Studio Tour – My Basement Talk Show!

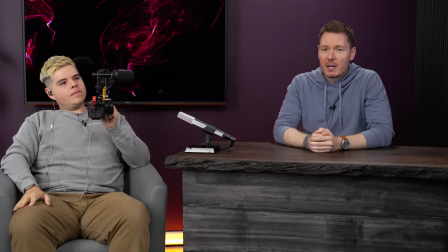0:01 Patrick! How's it going? This is the new shot. This is one of the kind of setups and angles. Obviously, I've got this tight shot here, and then this sort of wider shot.
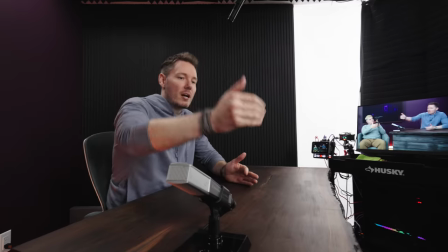0:09 And the wider shot can even accommodate... There's another chair over there if we want to do that. But with one guest, this is probably the call.
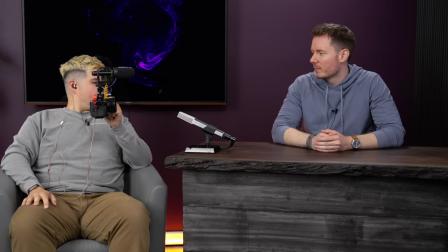0:17 First impressions, being in the shot. What do you think, Patrick? It feels pro. I feel like I'm on an actual talk show. Really? I feel like you need Hannibal Buress over here. Eric Andre.
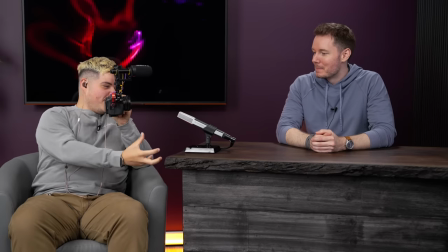0:27 Like, I'm a little, like, stressed that this might explode or, like, squirt me or something, yeah.
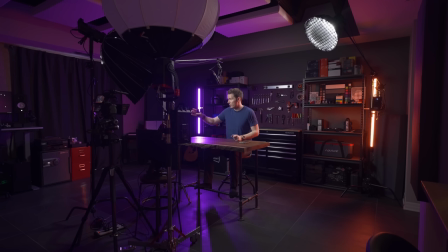0:31 So, the desk, so for people who've been following the channel for, well, this is the original table that I've been using, the same walnut table, but we just put a skirt on it to kind of,
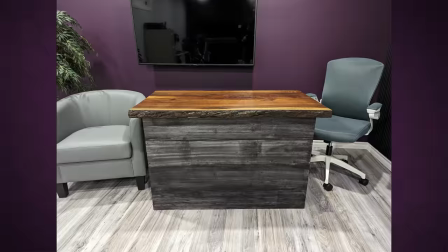0:39 you know, tie in the old, the old and the new. And we went back to the purple wall, which, uh, it's like two sets ago, but we still got some orange light.
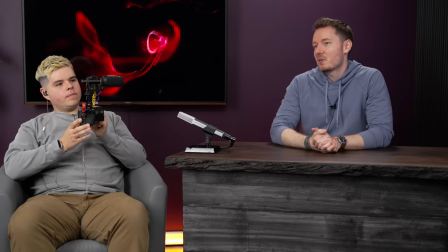0:47 Anyway, we'll talk about it all, but the point is, you're my first guest on this, uh, on this new...
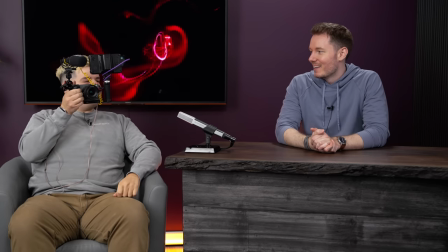0:53 I'm honoured. Awesome. I'm honoured you asked me to hold a camera in front of my face the whole time. That camera isn't doing anything right now.
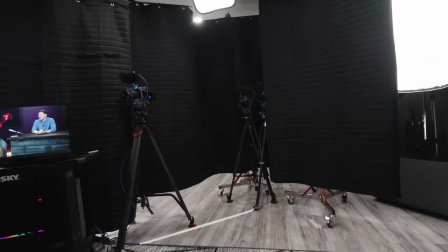1:00 It's giving everybody like a look at what I see. So now it's like this, if you're never on the Gerald Undone show. I suppose, yeah.
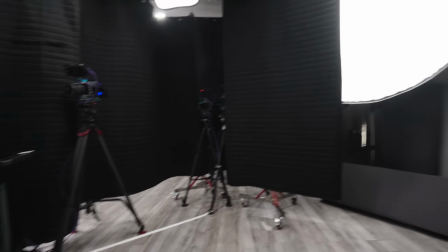1:05 This is the only chance you'll ever get to see what it's like.
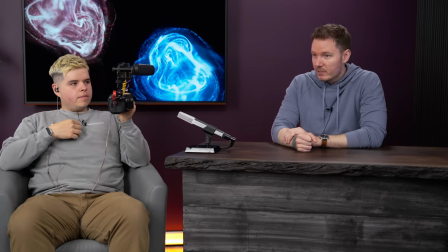1:07 Now as far as audio, I think it's relevant that we're wearing labs, but you can see there's a microphone here and there's a microphone here.
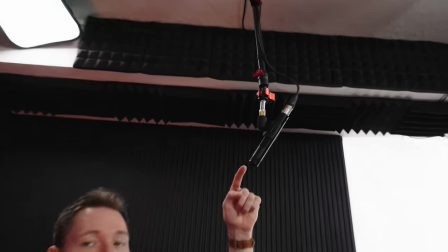1:15 This is the original Sennheiser MKH50 that I've always talked about as a great mic.
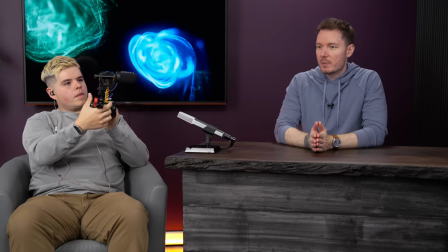1:21 So I haven't heard all these different things in conjunction because I've often been considering, with talk shows, normally people wear labs.
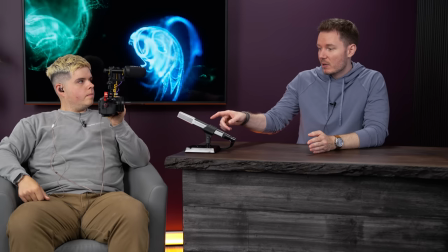1:27 And this is kind of a prop mic. This one is wired, so we'll listen to everything. We'll listen to everything right now and then we'll do more of a tour.
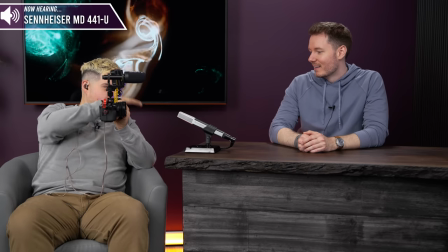1:34 So if a guest was to talk here, it would sound probably something like this. Otherwise, you're going to get the lav from the guest.
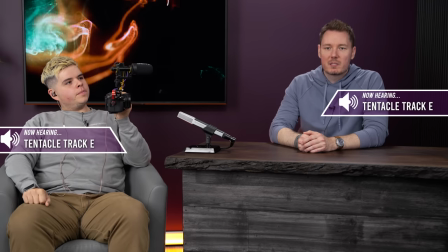1:40 Right, which the lav is probably the best call if you want to be moving around.
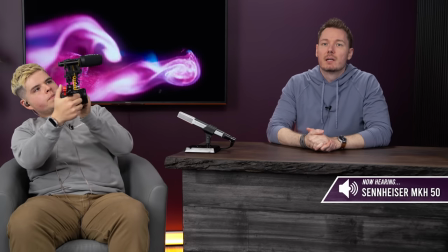1:43 For me, if I'm just doing a video by myself, I think I'd like to have the MKH-50, but I had to do quite a bit of sound treatment in here because of, you know,
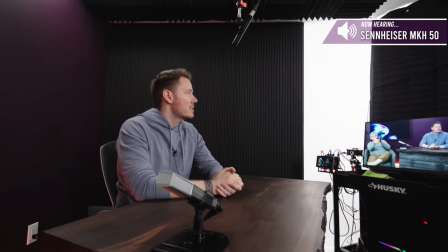1:51 being up against a wall and having a bunch of reflective surfaces. I think it sounds, it doesn't sound quite as dry as my last studio, but I think it sounds okay, just to my ears.
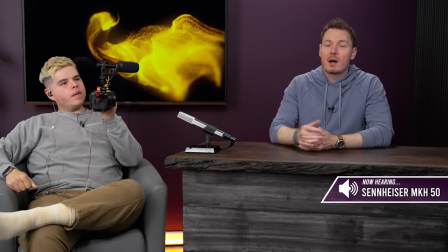2:00 Yeah, this is me talking using the MKH-50, and then this is me talking using the lav that I probably won't wear most times.
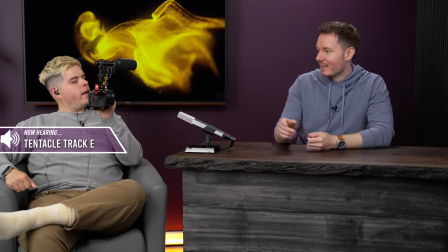2:08 And then this is Patrick talking using his lav. Hello, I am talking using the lav mic right now, and you can hear it from this mic now as well, if the guest wanted to go to a room mic.
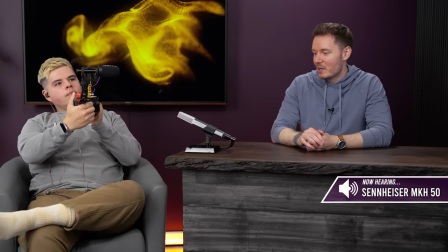2:16 There you go. But I think just having this on to kind of collect just sort of a general room tone. And also, if I want to play guitar in one of my videos, It's a great instrument mic.
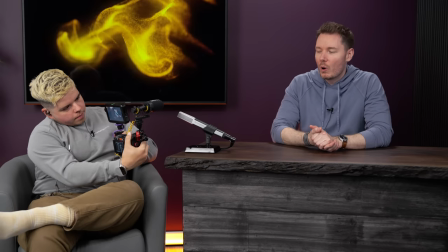2:24 This is the Sennheiser MD441. Sort of a classic mic. It's like from 1971.
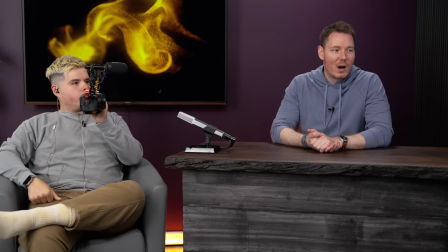2:30 I think it looks amazing, which is why I wanted to have in the shot.
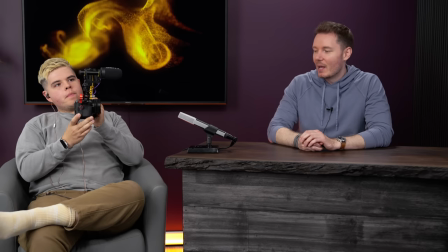2:35 I don't like that reflection, though. I think I'd turn it that way a little bit. I wanted to have it in the shot as just like, just a classic-looking mic.
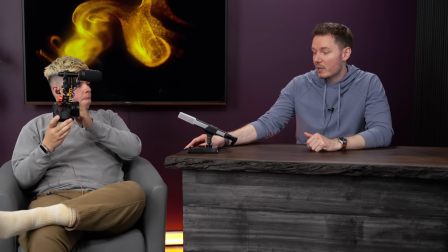2:42 But also, it's a really good instrument mic.
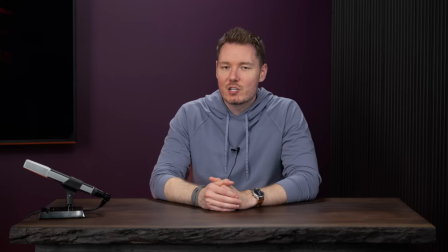2:44 And it's a mic that never really got as much, like, attention as I think it deserved in terms of showing up in, you know, people using it all the time.
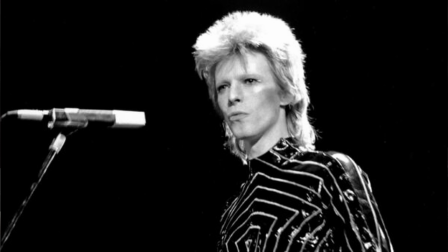2:52 But if you look back at some old stuff like David Bowie and you'll see the 441 in a couple use cases, but it's a great mic.
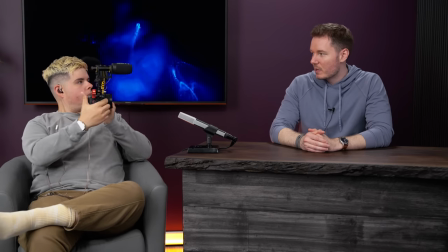2:59 Anyway, okay, should we do a bit of a tour? So I'll give you a bit of a lighting demo.
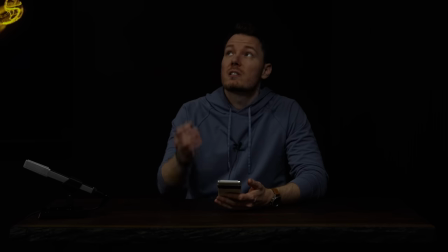3:05 If I turn all the lights off like this, this is with just these sort of house lights, which I left on because they actually do make a difference.
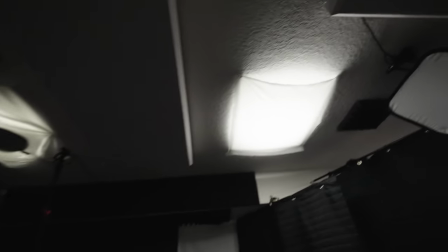3:13 It's gloomier with them off. And you can see there's three of them. I put some diffusion material just to kind of like kill the harshness. And then this one, I actually put a reflector bag so that it doesn't hit me from above because it was giving me like these kind of raccoon eyes.
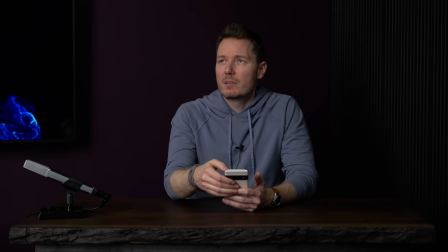3:29 That's a 600C Pro. It's a massive, the Light Dome 150, and it's kind of given light to everybody in both shots. And then over here, you can see when I turn it on that there's sort of a book light happening where it's coming to the diffusion material.
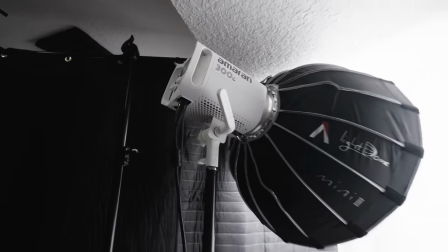3:45 It's a 300C, the Amaran light, bouncing against the wall and then coming through over there.
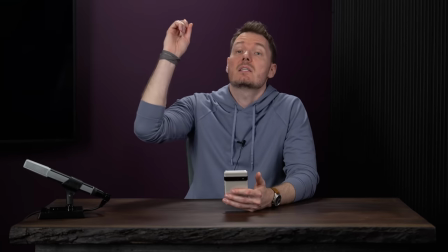3:52 And then above me here is a P60C, which is acting as sort of a hair light.
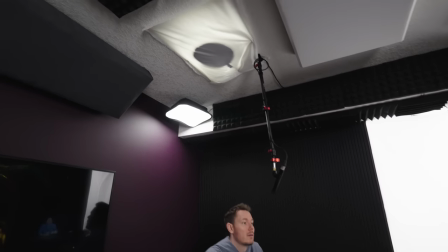3:58 It's replacing the one that I put the little cover on.
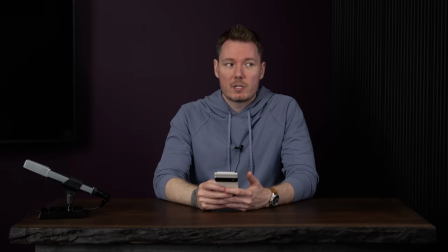4:02 And it does quite a bit, if I turn it off and on again, to give me some separation, light up the wall behind me, and obviously act as a hair light.